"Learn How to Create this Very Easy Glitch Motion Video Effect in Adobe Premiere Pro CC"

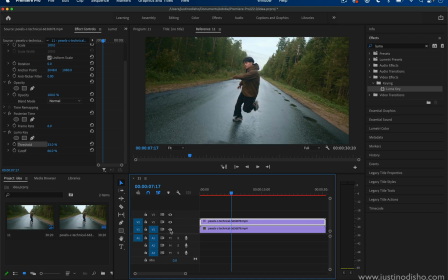(3:59)
So when I show the clip underneath again, it fills in, and since it's the same clip, that's what gives us this trippy stamping effect where the new cutout layer is stamped on top.
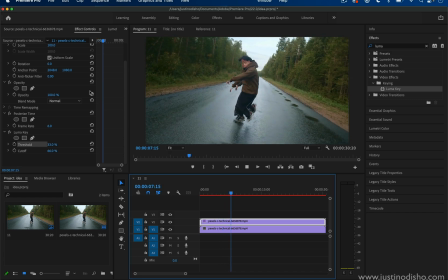(4:13)
And I kind of like this Luma Key method as opposed to the blending mode method,
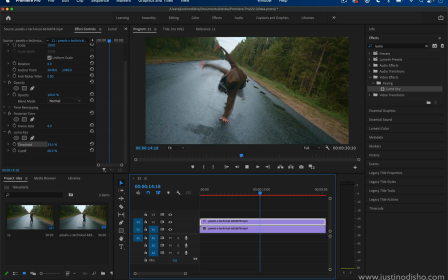(4:20)
because it just feels a little bit more like visually trippy. You can't tell what's going on as much.
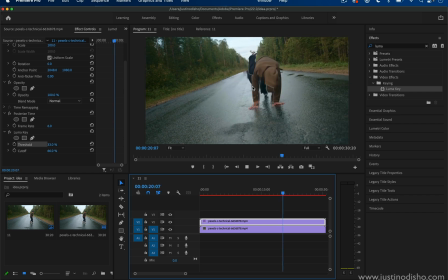(4:27)
Like the blending mode trick I've shown in videos before, but this Luma Key trick,
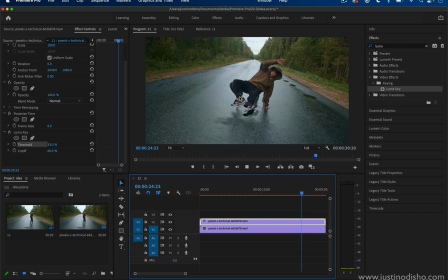(4:31)
it just a little bit harder for your eye to tell what's happening, and I think it looks a little bit cooler.
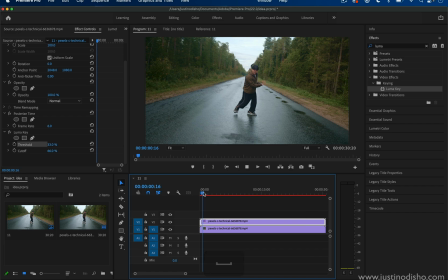(4:36)
And the main thing to adjust at this point would be the frame rate. So this is 6 frames per second.
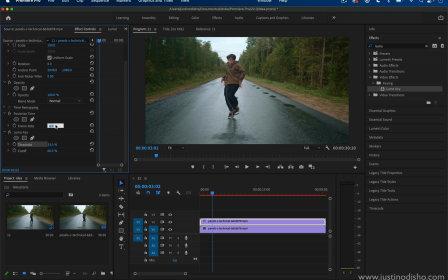(4:43)
It looks pretty cool, but we can also check out what it would look like at a faster rate, like 12, if we want like a even more
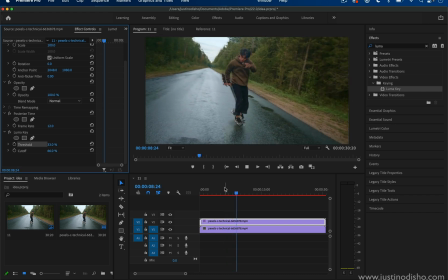(4:52)
smooth, if we want like an even more subtle smooth glitch. It's kind of hard for your eye to tell what's going on.
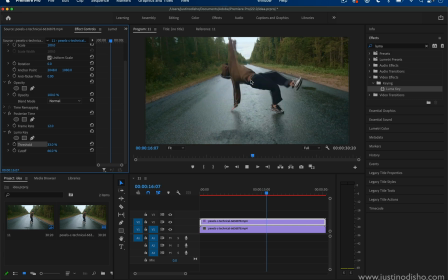(5:01)
It feels like the frame is moving in a weird way. This is 12. You can also see what it looks like at 1. This would be the most extreme on the slower end, but anything less than the original frame rate will look interesting.
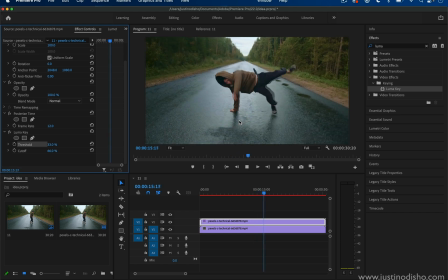(5:17)
So overall from here, this is a good starting point combination for you to continue playing around and adjusting this effect to your own taste. You could even imagine doing differences of color on this top layer since it's separated.
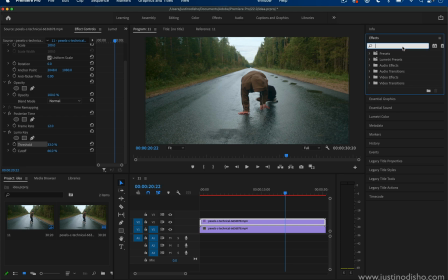(5:32)
You know, here's what an invert would look like if we inverted the color.
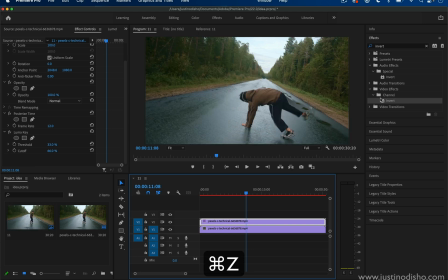(5:37)
That might be interesting. Perhaps what if we inverted the bottom layer actually?
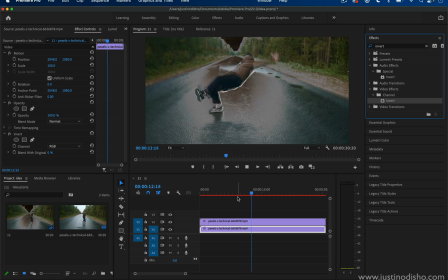(5:43)
That might be an idea as well.
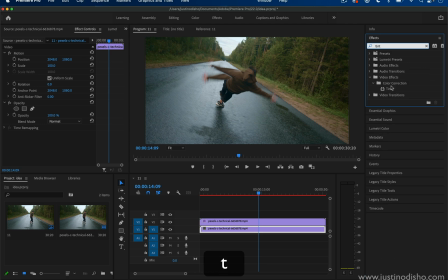(5:47)
Or what if we just simply added a bit of a color tint or maybe even Lumetri color adjustments?
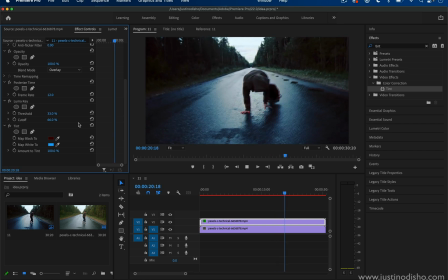(5:53)
Overall, a lot of different combinations that you can come up with from that starting point.
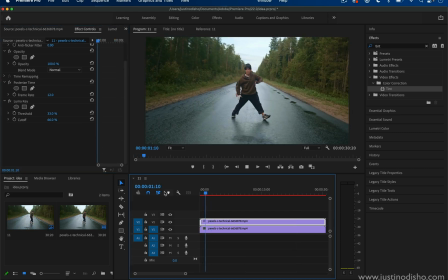(6:00)
So if you enjoyed this tutorial, my name is Justin Odisho. You can check out hundreds of more ideas and free tutorials on my YouTube channel in the playlist sections.
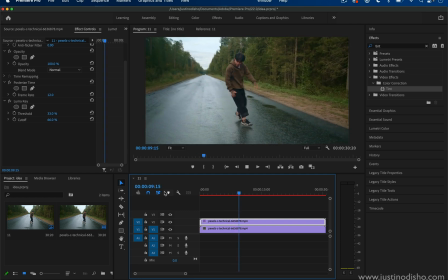(6:08)
And you can also subscribe to stay tuned for all my future videos. If you're interested, I also have effects packs and resources available on my website,
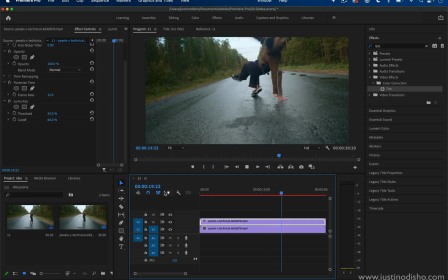(6:18)
justinodisho.com/shop, for you to use in Premiere and other programs. And you can keep in touch with me on social media at Justin Odisho if you want to reach out or see what I'm up to.
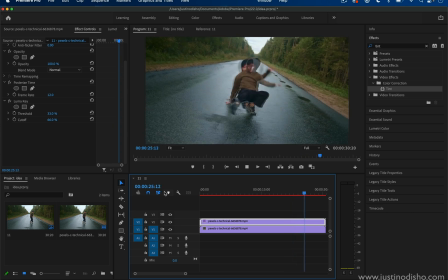(6:27)
Thank you so much for watching, and I'll see you in the next video.